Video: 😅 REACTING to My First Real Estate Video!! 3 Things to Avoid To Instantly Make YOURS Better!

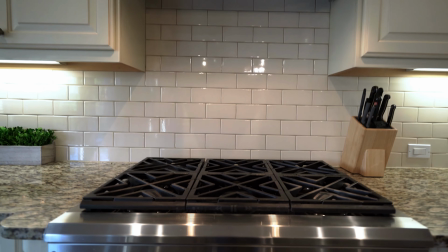4:05 These are the things that you do when you don't have a detail lens and you're just going from wide shot to wide shot. It's not the worst video, but it's definitely not the best video, so let me know in the comments what you guys think about that. So if I'm remembering correctly, the setup that I had for this video was a Sony a7S II, not bad, and a Ronin M, the two-handed gimbal.
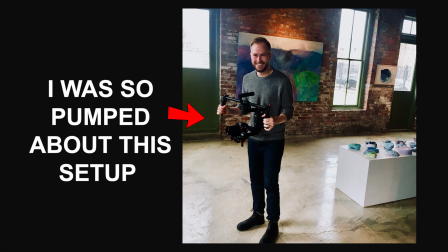4:29 Not really the best for getting around houses and around corners and stuff. And the drone shots were the Mavic Pro. So gear has come a long way since these, but a lot of these errors were just shooter errors. I could have done a lot better with the equipment that I had, but I didn't really know what I was doing, so oh well. So one way to fix this is either spend a little bit more time getting that gimbal balanced nicely before you start shooting.
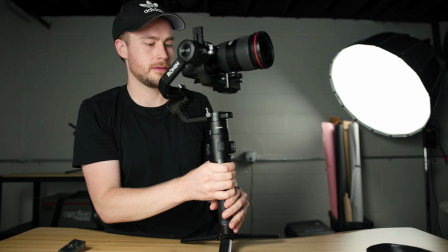5:02 It's worth it. Or another common problem that I see people doing is not locking your roll axis. So that's the axis that makes the gimbal tilt roll like this back and forth. So then either it gets stuck like a little bit off, or you're always kind of trying to make it perfect. But for any gimbal today, you can actually just turn that off. So that's what I do for my stuff now, unless I'm just going super creative,
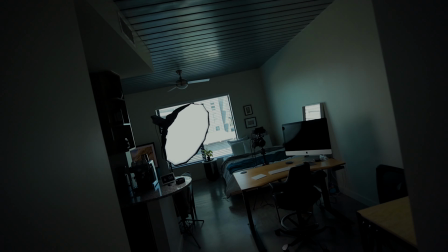5:31 like FPV types of shots where you're going all crazy with your gimbal movement.
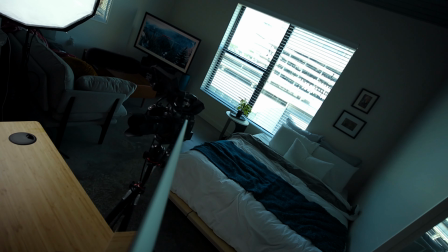5:37 But for real estate, where you're wanting to keep your horizon line nice and level,
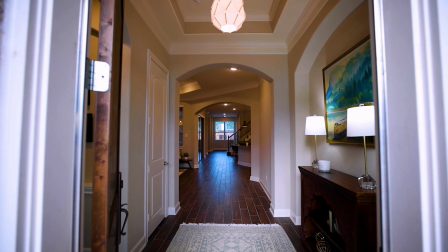5:40 you're wanting to keep your verticals nice and level as much as you can, unless it's, you know, stylistic choice.
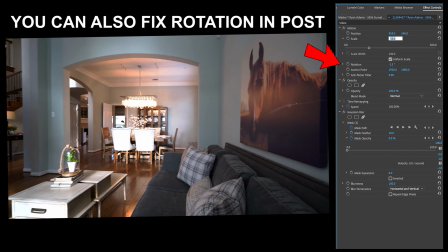5:47 That's a huge thing that either makes the house look kind of wonky,
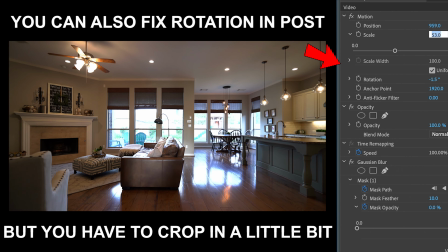5:53 or it just makes it look like you don't know what you're doing. Next really easy fix is, for most cameras, shooting in log is a better option. I think I was shooting in HLG mode because that has pretty good dynamic range and it's mostly color graded and ready to go. And at that time, S-Log2 and S-Log3 were kind of sketchy.
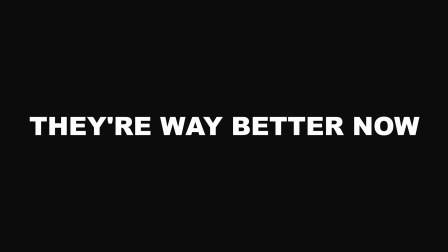6:18 If you started to grade them, they would start looking really weird. So going from color profiles to log, getting that more dynamic range is really going to help your images look nicer. So like on this shot,
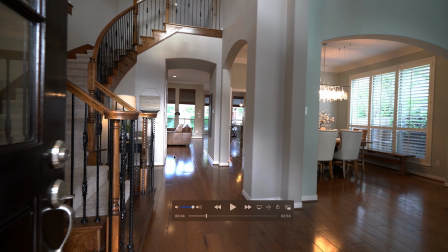6:35 you'd probably be able to see a little more detail on the floor, a little bit more detail in the windows.
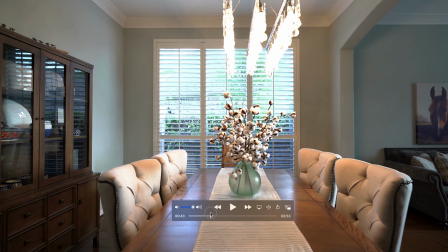6:41 I just got a lot of hot spots that are kind of blown out, and that looks a little bit unprofessional.
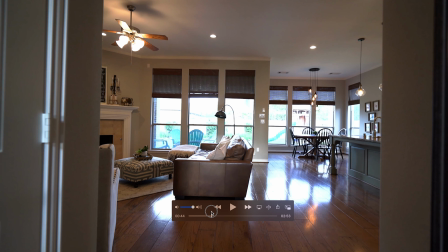6:46 Like that, it's almost like half the shot is blown out. Getting that more dynamic range will let you set your interiors to be a little bit brighter while still keeping your window detail.
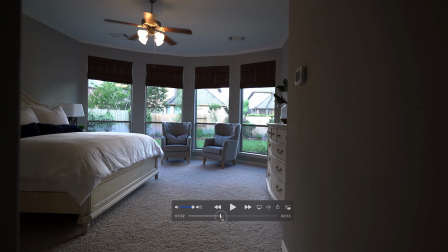6:57 So a lot of these shots are kind of had to prioritize one or the other, so they're a little dark.
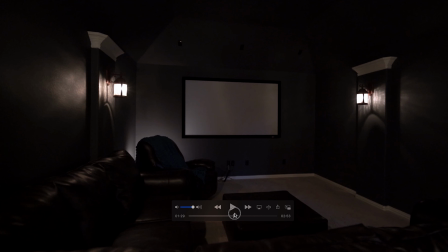7:04 This one was funny. A tip for media rooms, as long as they're working, put on like a kids movie that's super bright and colorful on the projector, and that's gonna make your shot just way more interesting.
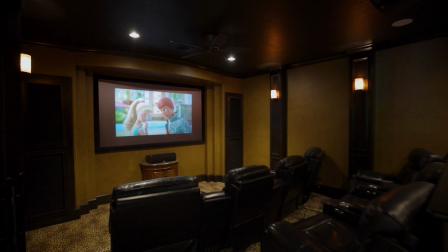7:15 Even if it's super dark, it's still gonna be like something's happening in the shot. It's not just a big pitch black hole. The last thing is gonna be the camera movements. So I think I was just trying to be like creative and get every type of cinematic shot that I could possibly get in this house. So I was doing like up and down cranes, turning while doing a crane, and like just trying to combine everything.
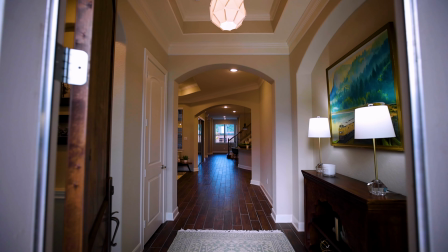7:45 And I think I went a little bit overboard. The main things I do now is literally just going forward as if you're walking through it, but really smooth,
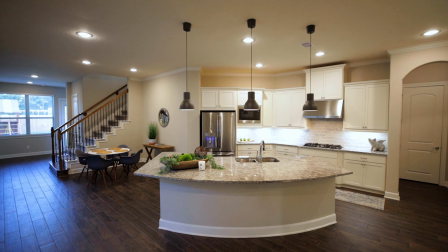7:52 and slowly pan into the room, or do like a slider shot where you're just going really simply side to side, or like a orbit around something. And that is pretty much all you need for real estate videos.